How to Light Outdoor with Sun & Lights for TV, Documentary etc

Hello beautiful people! Today I've got a really cool video where I'm gonna show you guys how to set up an outdoor sort of an interview newscast type of a setup and there's actually gonna be two different setups and I'll show you how to do them using both natural light and artificial light.
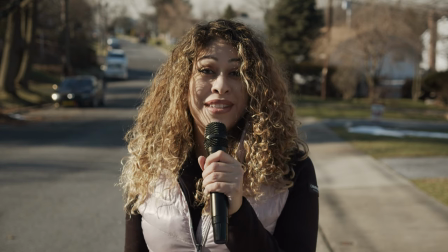0:14 So let's get started! Here we have Ruthie Cruz she's going to be our reporter for this test setup.
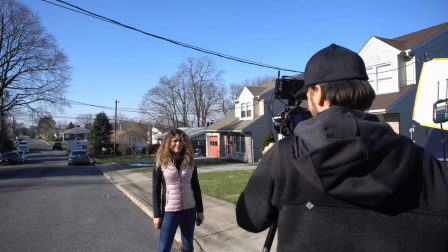0:21 The camera that I'm using is a Blackmagic packet 4k camera. First, before you ever worry about lighting, always figure out the angle and the framing of your shots.
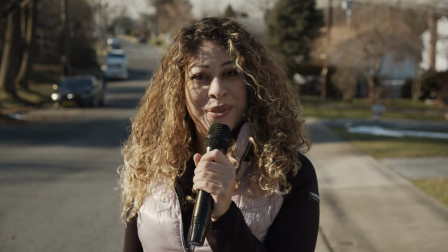0:30 So this is going to be a medium shot on location, and this is how it looks with the natural light.
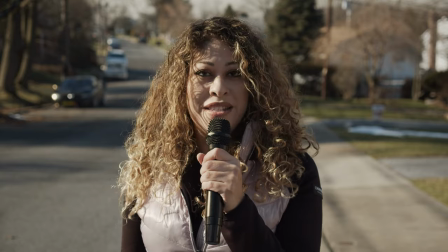0:37 We have the sun off to the camera left, and this unfortunately produces harsh shadows on Ruthie's face.
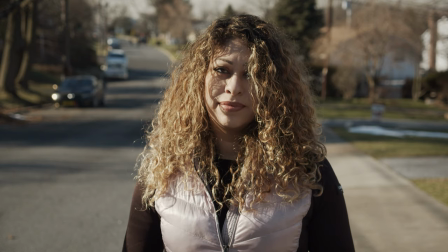0:44 So I first remedy that by putting a diffusion material. This can be lots of different things.
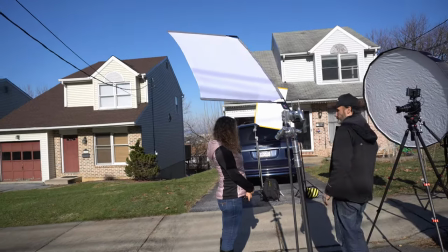0:49 In my case, I have a flag that I mount on a c-stand. I could just use a solid black flag to completely stop the light.
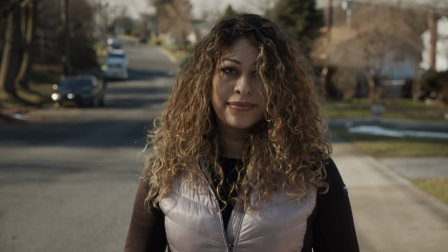0:56 But with the diffusion material, it allows some of the natural light to still light her face from the same angle as the street that we see behind her.
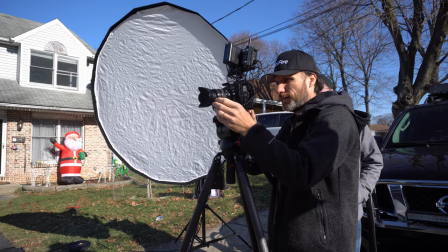1:05 But it reduces obviously the harshness of that light drastically. Just with this one fix, it's already looking a lot better.
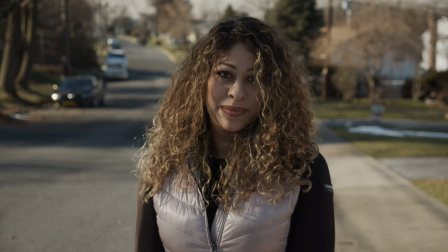1:13 Now we need to add another light to brighten up the other side of her face. We can do that in different ways. First we're going to use a reflector. I have Craig here help me out with that. As you can see, it evens out the light across her face nicely,
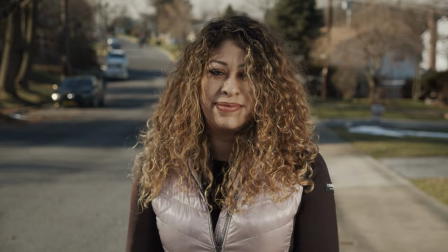1:27 but it also makes it harder for Ruthie to look straight into the camera with that glare.
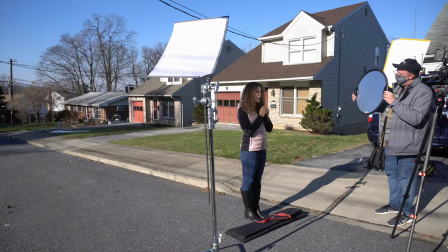1:33 Since bouncing light back onto your subject depends on the angle of the sun,
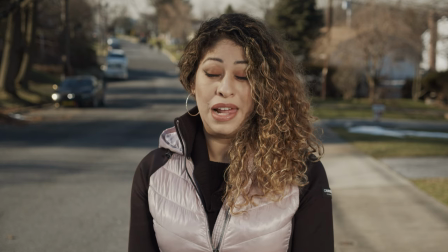1:37 it also means that it's not always easy to find that perfect position where you're getting the right light,
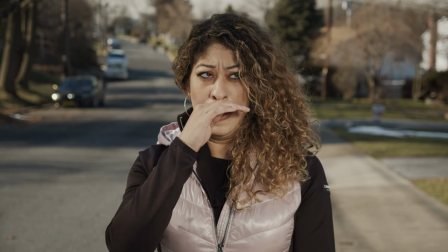1:43 but also so that the talent can actually see without getting too much light glaring in their eyes.
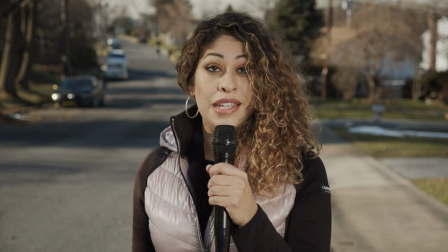1:48 Another problem with reflectors is that it's hard to control the intensity of the light. So that's when using artificial light is a lot more useful.
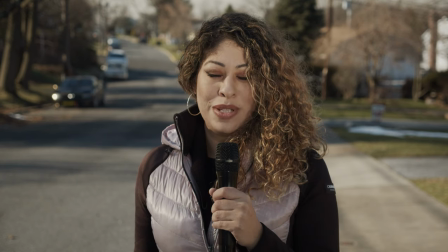1:57 Now, keep in mind that whenever you're going to light a scene outside alongside the sun, you're going to need a very, very strong light.
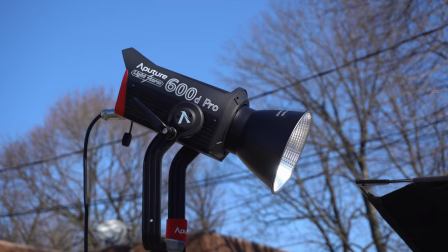2:05 So the light that we're using here today is the 600D Pro from Aputure.
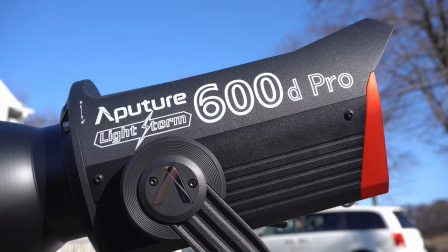2:10 It's a very nice and very powerful light. And just a few years ago, really, to get a similar output light, you would need to get like an HMI-PAR,
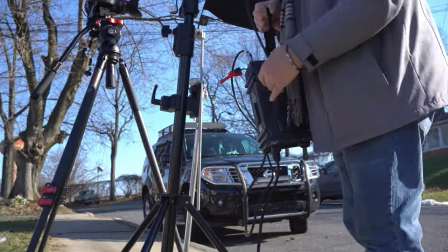2:19 which is very expensive, big, heavy, and also uses a lot of electricity.
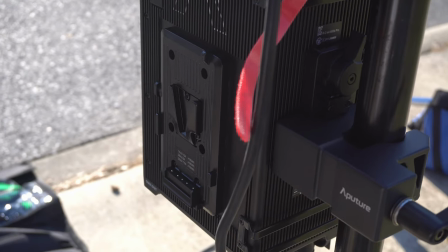2:24 Since the 600D Pro light uses LED technology, it means that you can plug it to any regular power outlet.
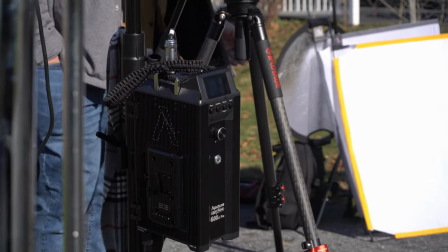2:31 Now, if you're on a location where you don't have access to electrical outlets, you can even power it using multiple V-mount batteries. or even better,
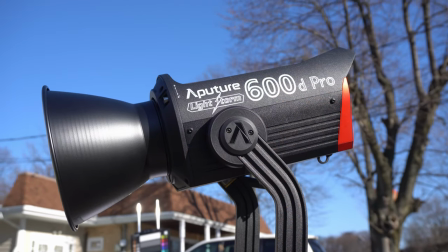2:39 you can use a portable solar generator like the ones that I reviewed previously.
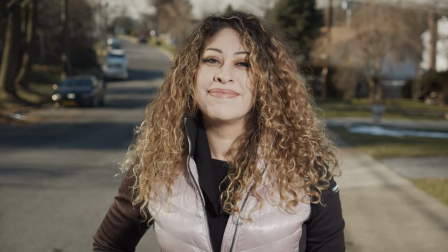2:44 Now, to make this light a lot less harsh and easier on the ice for Ruthie, we will be putting some diffusion material in between the light and our subject.
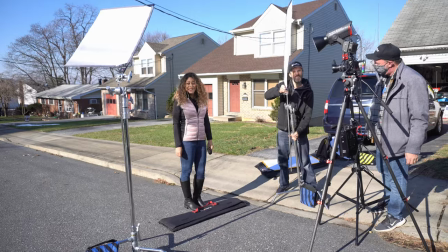2:53 Now, getting the intensity and the position of this light is really important.
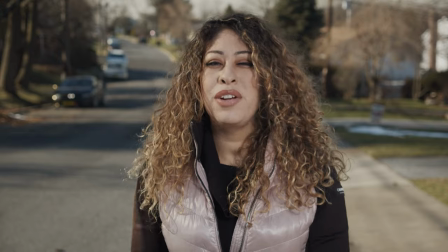2:57 In this case, I will be overpowering actually the sun so that the light now becomes our key light.
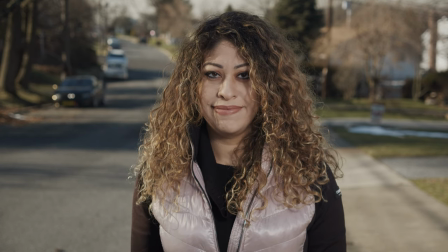3:03 And in this case, however, it is better to actually have the light slightly higher so it creates some shadows under her chin and nose.
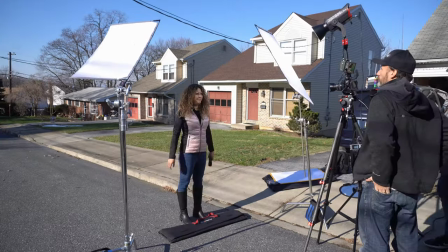3:11 This will actually add definition to the face and it also makes the face look less flat.
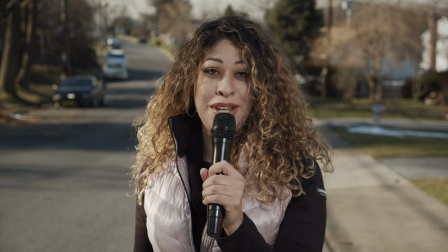3:17 This already looks great for me, but I really wanted to make the shot look a bit more high key,
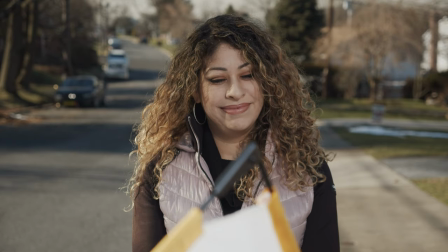3:23 so I decided last minute to add another white flag and this time we put it in front of Ruthie,
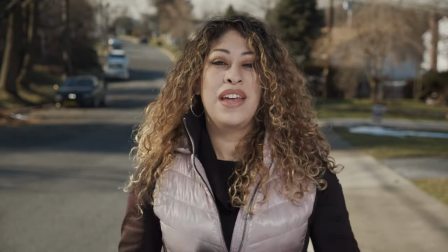3:29 but underneath her face, this helps brighten up those shadows a little bit.
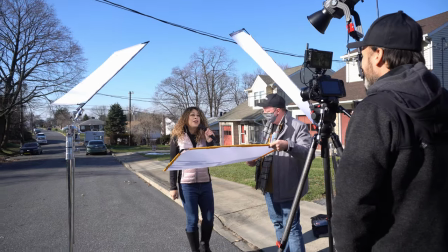3:34 This reduces overall the contrast ratio on her face and makes the shot more evenly
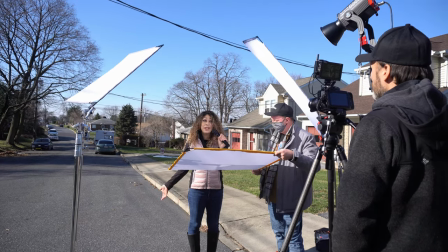3:39 lit while it's still retaining that three-dimensional definition on Ruthie's face.
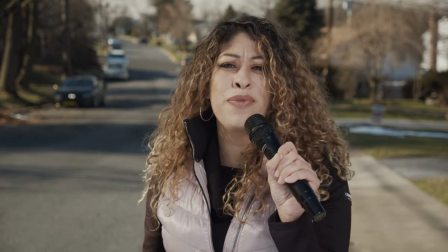3:45 The final shot looks really nice. It's bright, but without any of those harsh shadows.
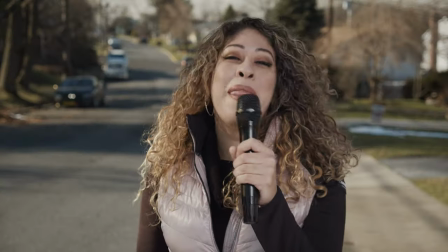3:51 And this is especially evident when you compare it to what we started with.